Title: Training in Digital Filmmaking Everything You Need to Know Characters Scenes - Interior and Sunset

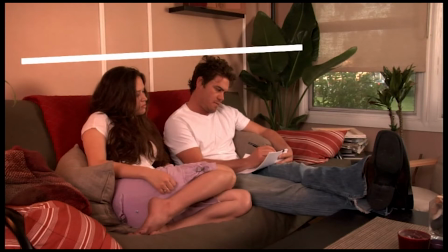[12:38]
There's one, and it's more diagonal line that kind of goes left and right, left to right, and from bottom left to the top right along the couch. And there's another line that leads your eye into the distance. I know it seems kind of flat, but if you go with the actual angle of the wall and how it's actually going directly into that corner,
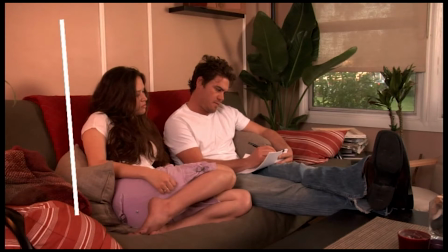[12:57]
whenever you shoot into a corner, it's always going to feel like there's more depth to the room. And there's the third line right there as it's going along the wall vertically,
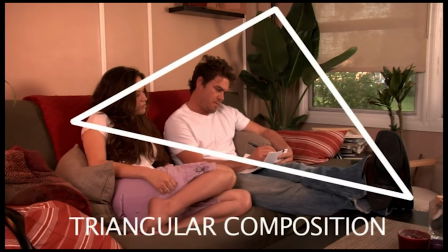[13:05]
as opposed to the way it was before, where it was just 2 flat lines against the couch. We still have, of course, the triangular composition. We already talked about that. That in conjunction with the depth of the lines that lead your eye into the distance,
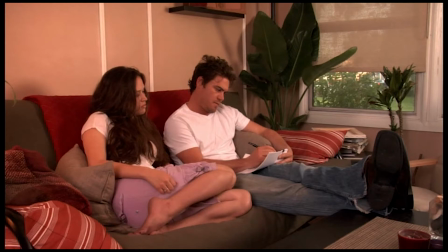[13:18]
and of course that window where you can actually see outside into the background, it makes for a really nice frame,
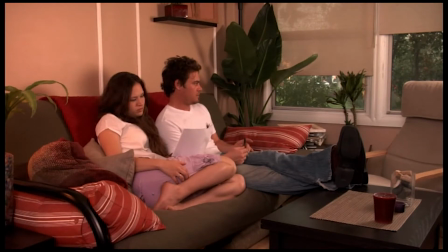[13:23]
and it makes it so that you don't want to go so far that you actually get into a 2-shot on these people where they're flat up against the wall. That just doesn't look good. So on subsequent dolly moves, we actually stopped short. We stopped way before we actually got to that final frame like we showed you before on the 2-shot.
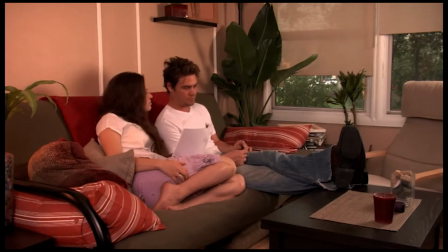[13:41]
We stopped where they still have the same exact composition, but we just moved a little bit. We added the dolly for dramatic emphasis so that the dolly itself, the actual dolly movement, would help the dramatic moment at a certain very precise time.
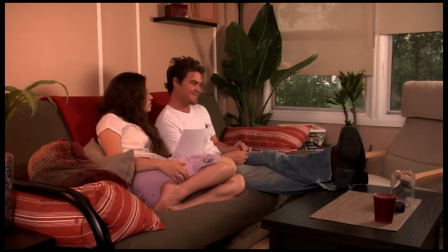[13:56]
Now this is something that I worked out with the DP so that he knows exactly on which line he's going to go ahead and move the dolly. We also worked out the duration of the dolly, how long it's supposed to take, and also the maximum threshold of that dolly, how far it's supposed to go.
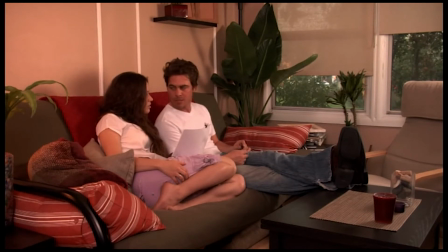[14:10]
So this is all stuff that I worked out with the DP, with the actors ahead of time, so that everybody knows exactly what they're doing when the moment arrived. Let's watch it.
You're very right.
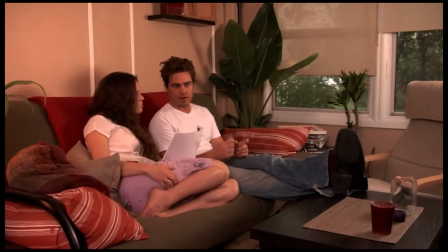[14:24] Okay, how about this? You know how on a novel they have the book jacket with the bio of the author on the back?
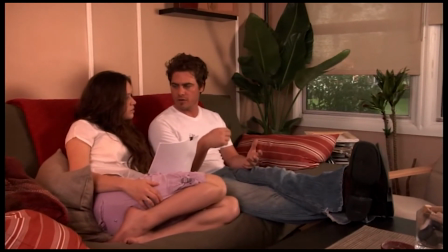[14:31] Yeah. What if I do that for each of my characters, like a backstory?
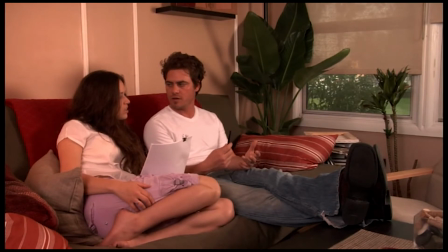[14:36]
So essentially we moved at the moment of discovery. When he discovered something important, something new that he was not aware of before, he actually came to a conclusion.
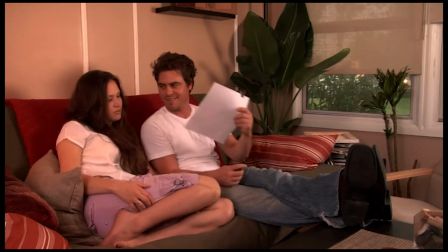[14:45]
And when he came to that conclusion, something in his character changed. He's grown beyond where he started the scene.
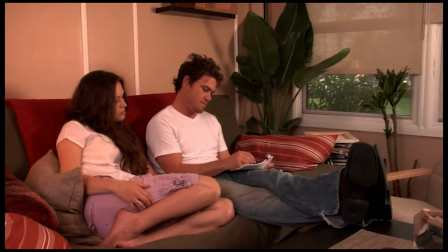[14:52]
So there's a transition in the scene right now. There's a positive improvement in his personality, in his persona, and his character. He just started the scene extremely frustrated, and with the help, of course, of his ally, and that's Rachel.
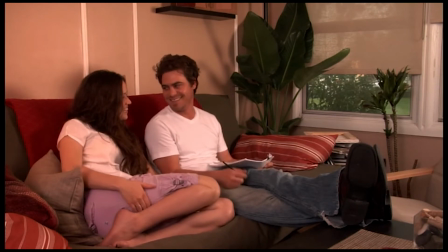[15:06]
He was able to positively improve inside the scene and rise up to becoming a better person through research, through actually introspection. And he came up with that idea, you know, because she said, well, you know, maybe you need to do some research about these people. And then he said, well, why don't I just write a little bio like you see in the little book jacket?
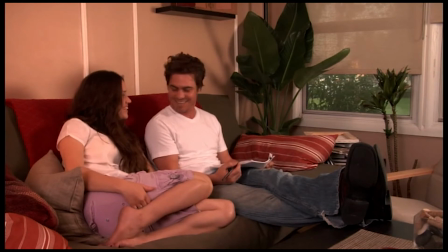[15:25]
So there's a moment of discovery, there's a moment of introspection, and after that discovery, that's when the dolly move comes in to accentuate that discovery.
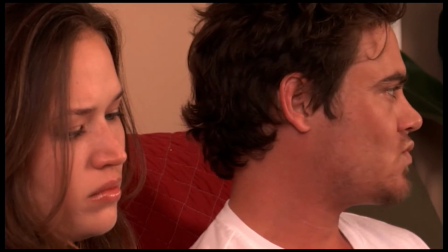[15:34]
So here I want to draw your attention again to set decor, or actually cleaning up the set for HD. This is something that back in the DV days we wouldn't really have to worry about it,
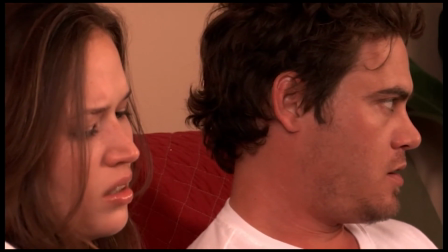[15:44]
but if you are shooting HD as we were in this particular circumstance, every little speck right there is going to count.
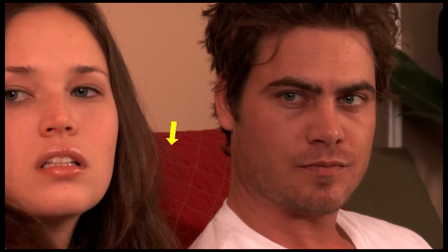[15:52]
It actually is going to matter, and you are going to see it in the final product, and it's going to distract the audience because it's this little white dot near the center of the frame.
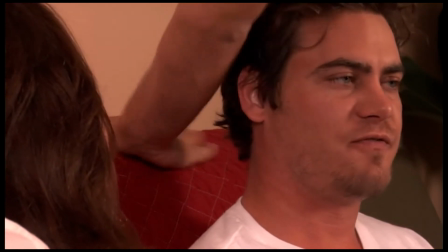[16:01]
And as we learned from the production DVD,
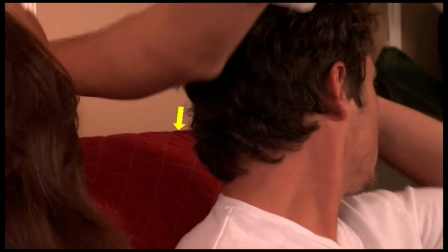[16:02]
anything that's white near the center of the frame is going to really distract the audience and take their attention away from the important white objects,
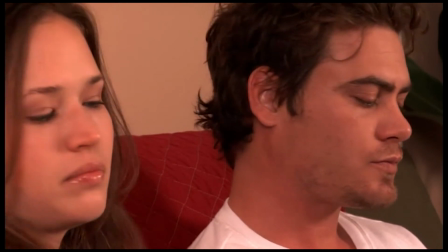[16:10]
which are the whites of the eyes of the people in the frame. Those are the whites of the eyes.
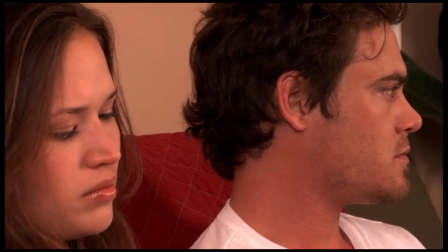[16:15]
That's what you want to draw your people's attention to, because that's the life of the character. That's the life of the actors coming through their eyes.
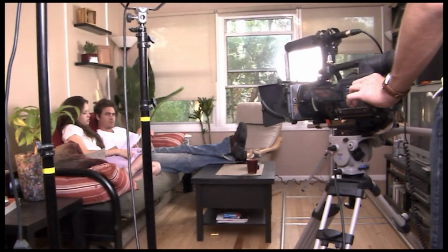[16:21]
So now let me draw your attention to the position of the camera when it's actually seated on the dolly. This is where it's still sitting in the dolly. That's the position of the camera for the wide shot.
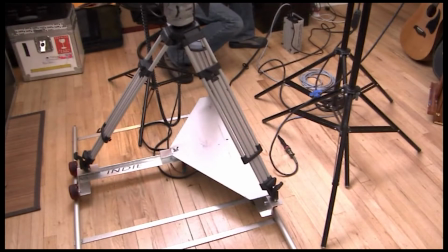[16:29]
And if you were to try to go ahead and get a close-up from that very position, which is the position at the very beginning of the wide shot dolly, that is going to be the wrong close-up position. Let's go ahead and take a look at exactly where this dolly is in respect to the actual subjects.
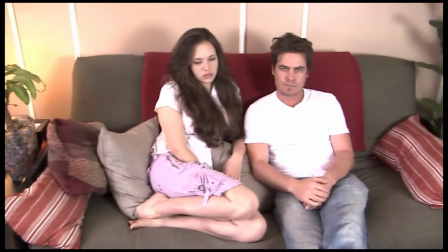[16:46]
There's the DP and there's the subjects right there. There's our actors.
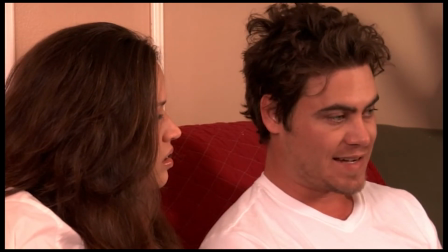[16:49]
And so at this particular angle, you can see that it's too similar to the angle of the wide shot, obviously because it came from that same angle.
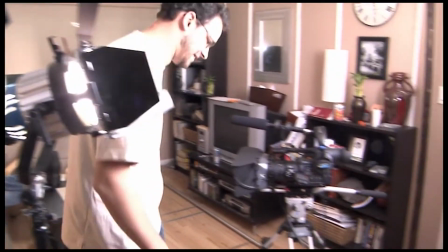[16:56]
So what's going to happen is when you zoom in and just try to get a medium shot from that angle, the people are going to look like they're just popping out of the frame and closer to you.
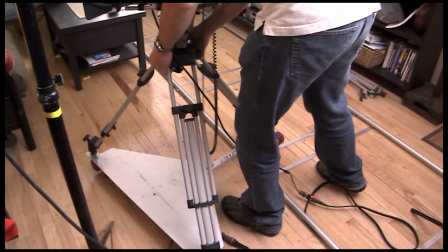[17:04]
It's going to feel like a jump cut. But when you move the dolly, as our DP is right now, to the new position, more of a shallow angle, more closer to the actors and more off to the side, so you can get a better close-up from the one side of the actors as they're looking at each other,
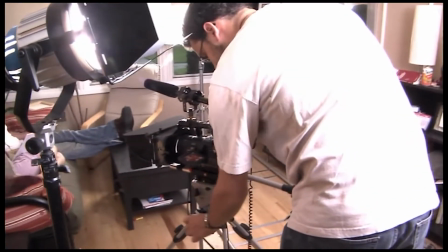[17:19]
that becomes the correct close-up angle. And we're going to see the difference here between the wrong close-up angle and the correct close-up angle and what the final product looks like.
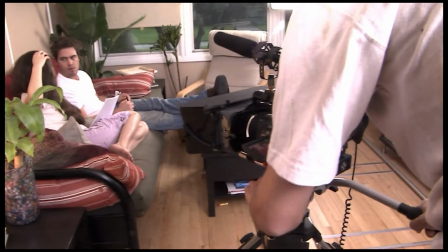[17:27]
And also we talked about lowering the camera or raising the camera in most shots to stay at the same eye level of the actor when you're doing a close-up. This doesn't apply necessarily for when you're doing a wide shot. Wide shot, you have a lot more freedom. But when you're doing a close-up, you want to try to stay on the eye level of the actor.
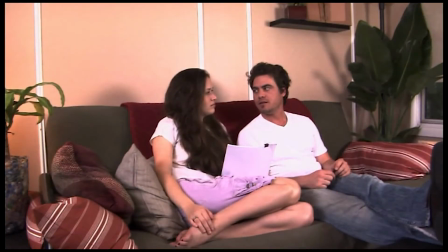[17:42]
So as the DP here right now is doing, he's lowering the camera to stay at the proper eye line level for the actor. This is primarily, again, for close-ups. You want to be on the same level as your actor for close-ups.
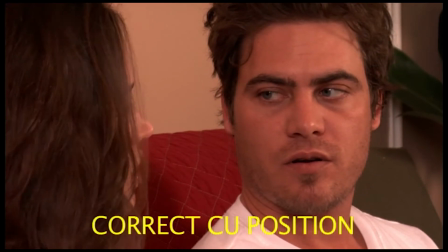[17:56]
Notice how it has a lot more depth to it, and at the same time it's a little bit more flattering to the actor, because when he looks over at Rachel, you can really see his face.
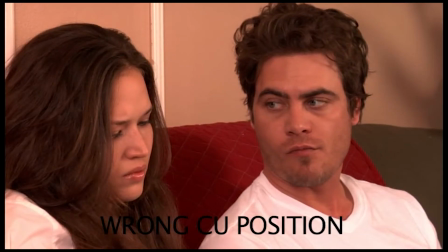[18:04]
Whereas before that, in the wrong close-up right there, he just kind of like, when he looks over, you really can't see him.
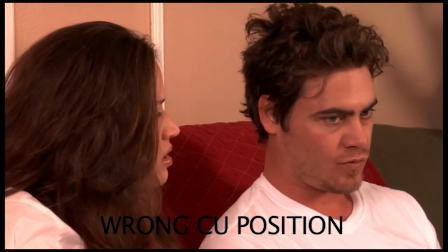[18:11]
It's more like a profile no matter how he does it. And it's not a bad two-shot, but as far as a close-up, it just doesn't work.
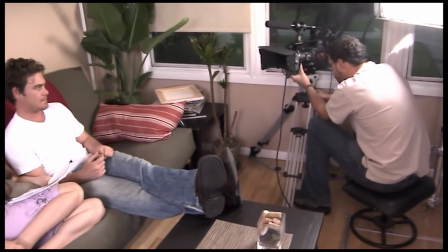[18:17]
Now let's go ahead and get a close-up of Rachel. So we're going to jump over to the other side and get really close to the couch again, so we get more of a shallow angle on her.
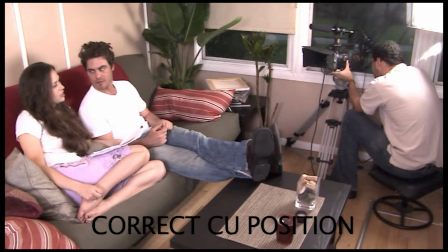[18:25]
And we're going to actually show you the close-up on her. This is the correct close-up position right there. It's close to the couch. It almost feels like she's looking at the camera when she looks over at Jake.
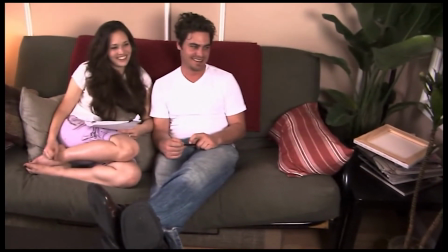[18:37]
So here's the camera position again right there. So you can see exactly where the actors are in relation.
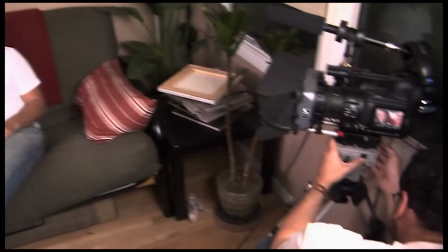[18:42]
There are all the lights. We're keeping the exact same lighting for the close-ups in this particular situation because we lit very soft, so we didn't really need to go any further than that.
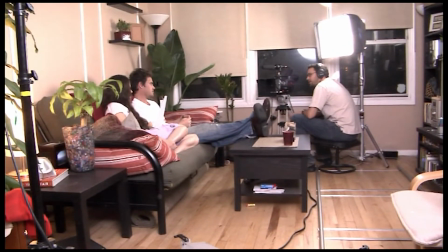[18:51]
You can see the set monitor right there and the DP. And you can see the original position of the tripod was over there on the actual dolly track, and we moved it over there, closer to the couch, and about 2 or 3 feet away from the original position,
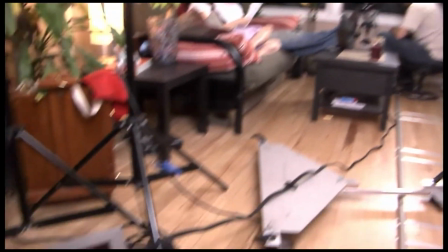[19:04]
closer to the couch. That way we get that nice shallow angle on the actress with a close-up, and that's the angle that we're going to end up getting through that monitor.
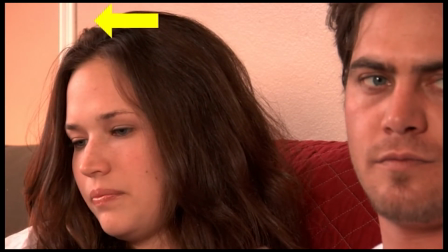[19:12]
There she is again through the correct camera, and notice that she has a little bit too much headroom right there.
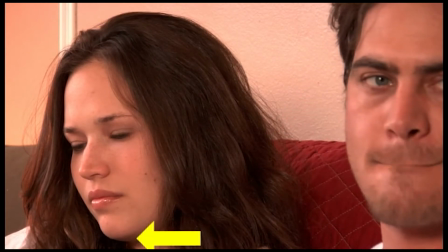[19:17]
Just kind of like, feels like she's being cut off at the neck, which is never ever actually a good thing.
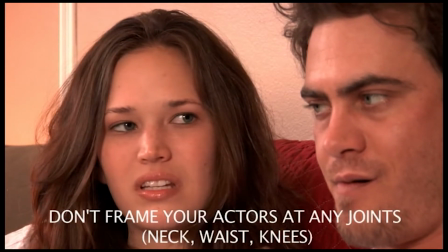[19:22]
You're never supposed to cut off the actors at any joint, be it their elbows, their knees, or at the neck.
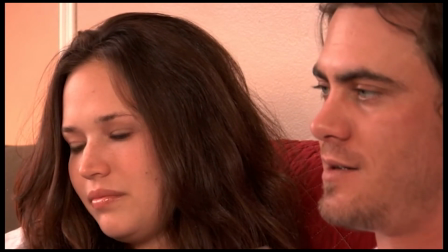[19:28]
It just feels extremely unnatural. It feels like they're just kind of popping out of the frame there. So you want to always lower the tripod, tilt it or lower it, so that you can get a better,
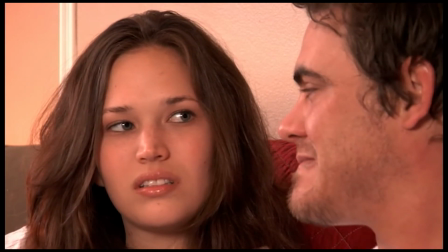[19:37]
more flattering angle on an actor where you're not cutting them off at any kind of a joint in their body.
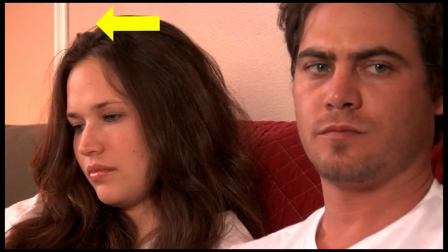[19:42]
Now notice when we widened out just a little bit, we went out, just pulled out a little bit. Notice her headroom now is very appropriate.
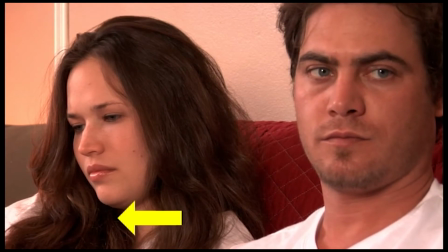[19:48]
It feels just right because there's a little bit of headroom at the top, but now we're not cutting her off at the joint.
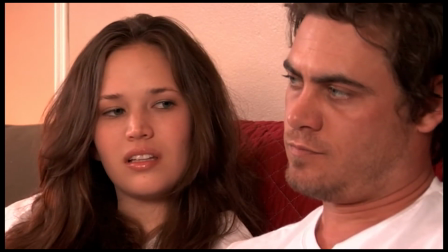[19:53]
We're not actually cutting her off at the neck anymore, so it feels more natural. We can see a little bit of her shoulder. We can see a little bit over her head.
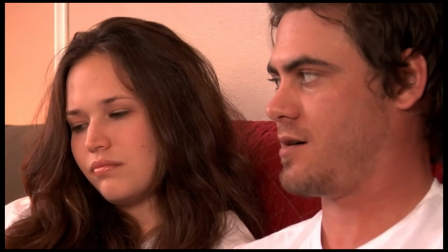[20:00]
It feels like it's a much more nicer, natural frame. And we're, again, I mean, This is just basic laws of composition.
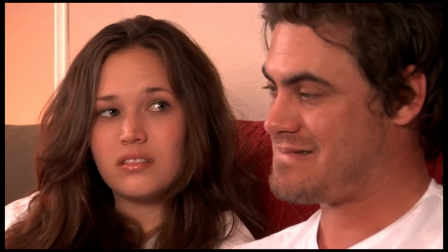[20:07]
When you're composing a shot like this, you never want to cut off any of your performers at any of the joints, and you want to also leave, and this is kind of like a matter of taste and also experience,
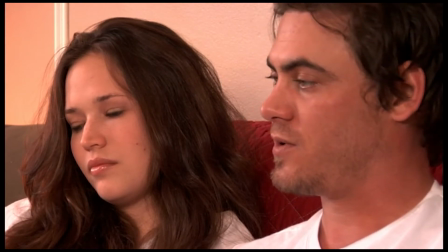[20:15]
a little bit of headroom at the top, but not too much, and also a little bit of face room, but not too much.
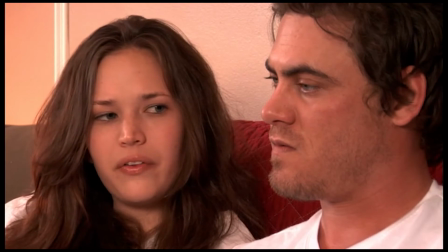[20:21]
And eventually, once you've been doing this for a while, you'll feel the right proportions.
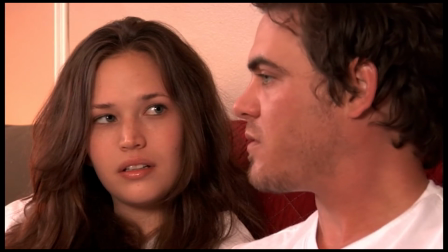[20:25]
You'll know what's right and you'll know what's wrong, and you won't have to keep referring back to, oh, well, I think I should do this or I think I should do that. You'll just know this is the right thing to do, and you'll just do it. Okay, now we're going to talk about Rachel's apartment that we shot at for the sunset scene.
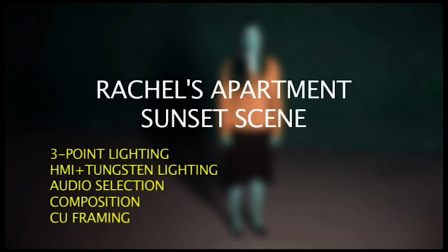[20:39]
This was a really fun shoot because we only ended up using 2 major lights, and we created something of a sunset look at night.
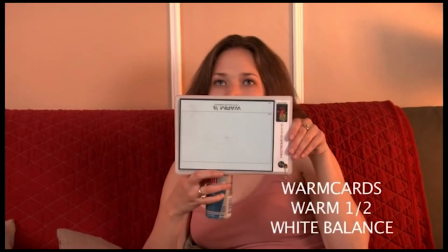[20:47]
So we're using a warm half white balance card, a warm card, warm half card.